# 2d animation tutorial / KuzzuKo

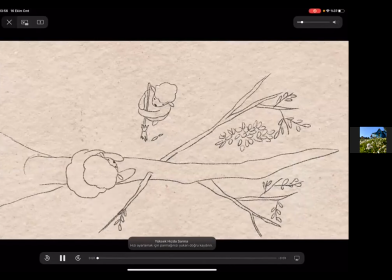12:44 Dalın ilk pozisyonuyla son pozisyonu, yani dalı çekiştirip tekrar bıraktığımızda geri ilk pozisyonundaki şekle dönse çok daha iyi olur. Ama bu bir zorunluluk değil. Dönmese de sorun değil. Ama dönerse çok daha isabetli olur.
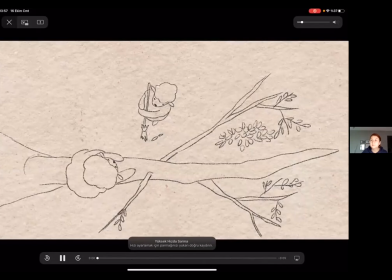13:01 Yani sanki bir de büyümüş gibi değil mi? Dal farklı yani, bir dal olmuş gibi. Buradaki pozisyon neyse dal hareket etti, geri döndüğünde bu pozisyona evrilirse çok daha iyi olur. Yani çok göze batmıyor ama yaptığımız çalışmanın daha düzenli ve
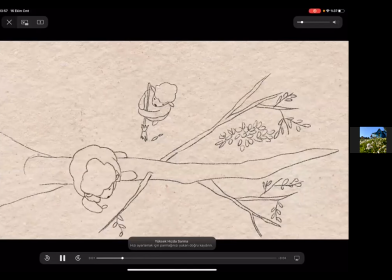13:20 mantığa da çok uygun olabilmesi için belki öyle yapsak daha iyi olur. Onun dışında yapmadıysak da burada da en azından şu baş kısmı yine biraz daha hareketini devam ettirebilir burada. Sağ tarafa doğru uç kısmı akışı tamamlayabilir.
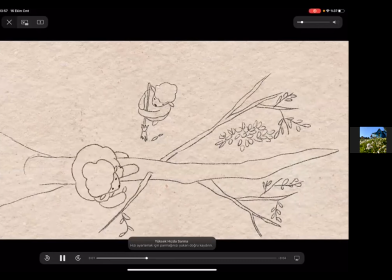13:40 Gözüme çarpan o var. Bazı yerlerde böyle nokta falan var, silince kalmış. Çok önemli değil ama yani yaptığımız çalışma biraz daha temiz olursa çok daha güzel olur. O lekeler bazen dikkati dağıtabiliyor. Orada bir yanıp sönen bir nokta bir anda oraya bakmamıza sebep oluyor.
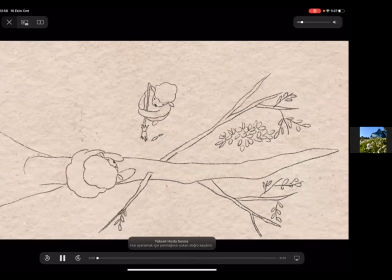13:58 Onun dışında hareketi güzel. Şu dönüşte bir tane, evet, dönüşte en azından bir iki tane daha in between olsa daha hoş olabilir. Şeye, dala dönerken ara, mi hocam, yoksa dala, farklı evet, dala, dönerken mi?
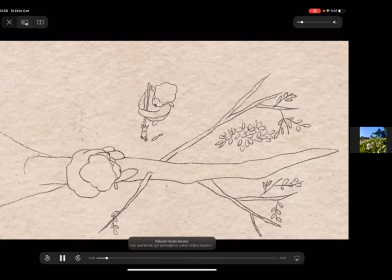14:17 Dala dönerken. Heh, yani tamam. Dala döndüğü pozisyonda yavaşlayarak o forma dönebilir ya da araya bir iki tane direkt in between atarsan da hoş olabilir. Onun dışında söyleyeceğim bir şey yok. Emeğine sağlık. Teşekkür ederim. Hocam sağ olun.
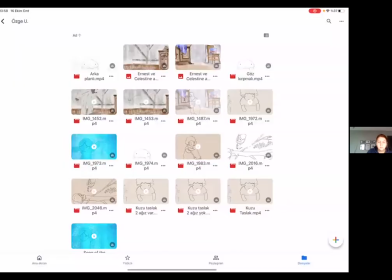14:36 Başka kim var çalışmasını göstermek isteyen?
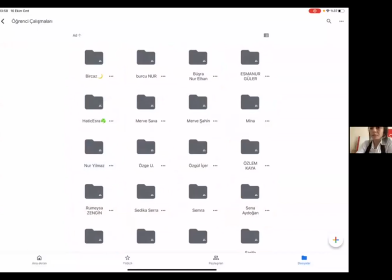14:41 Hocam merhaba, Hatice var. Benimkine Hatice. Bakabiliriz. Hemen açıyorum.
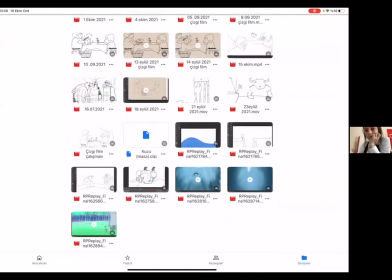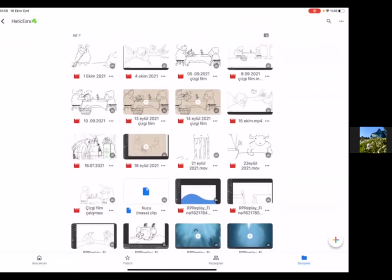14:52 Şu 4 Ekim yazan değil mi? Şu 15 Ekim.
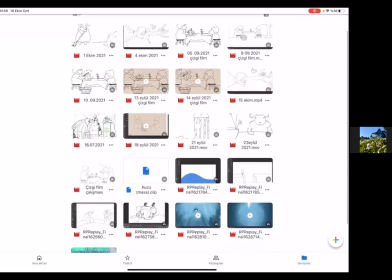14:59 Tamam, şimdi gördüm. Evet.
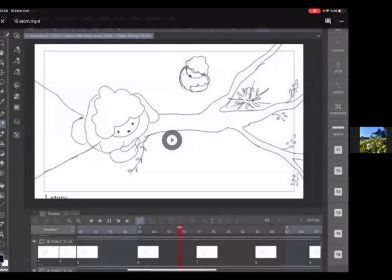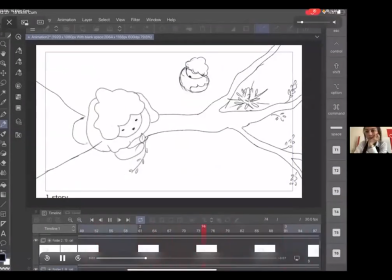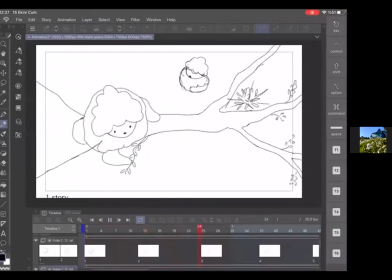15:21 Şimdi Hatice, benim gözüme çarpan şu aşağıdaki sayfalarına da bakınca anlaşılıyor. Sayfa aralarında çok boşluk var ya. Mesela burada ilk sayfan sanıyorum yaklaşık 10 frame'lik bir yer kaplıyor.
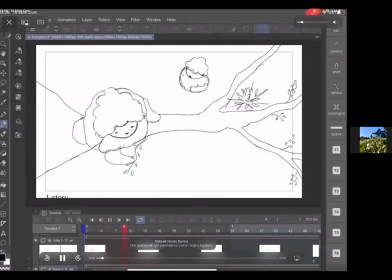15:40 Hatta 12 frame'lik bir yer kaplıyor. Şuradan bahsediyorum. Buraya kadar boşluyor. Bu sayfaları birbirine yaklaştırabilirsin. Yani 10 frame oldukça fazla bir boşluk.
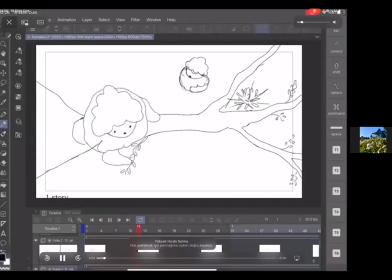15:52 En azından en fazla 2 olabilir. 3 olabilir. Ha şu var. Bazı yerlerde durduğu noktalarda o frame sayısını elbette uzatıyorduk. Ama genel anlamda burada görünce ortalama 10 frame'lik aralarda boşluk var diye görüyorum.
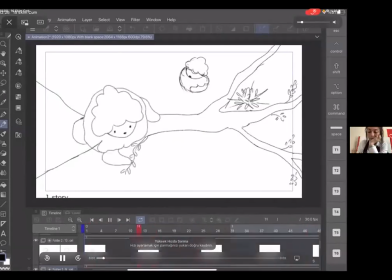16:08 Yanılmıyorum değil mi? Evet, evet, doğru hocam. O şunu sağlıyor. Görüntü çok yavaş akıyor gördüğün gibi. Evet. Onu aralardaki boşluğu birazcık kapatırsan güzel olacak.
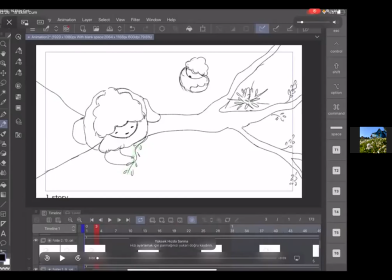16:24 Karakterimiz hacim olarak biraz büyük olmuş. Kilolu olmuş. Ama onu biraz daha zayıflatabilirsin. O gövdeyi. Ne taraftan zayıflatabilirsin? Belki ön gövdeden alabilirsin. O zaman yeterli olabilir. Onun dışında bakıyorum.
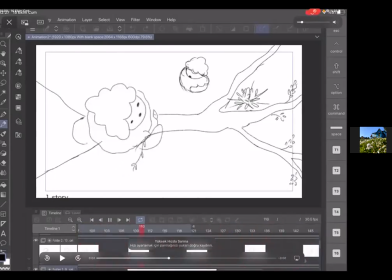16:47 Harekete bakıyorum.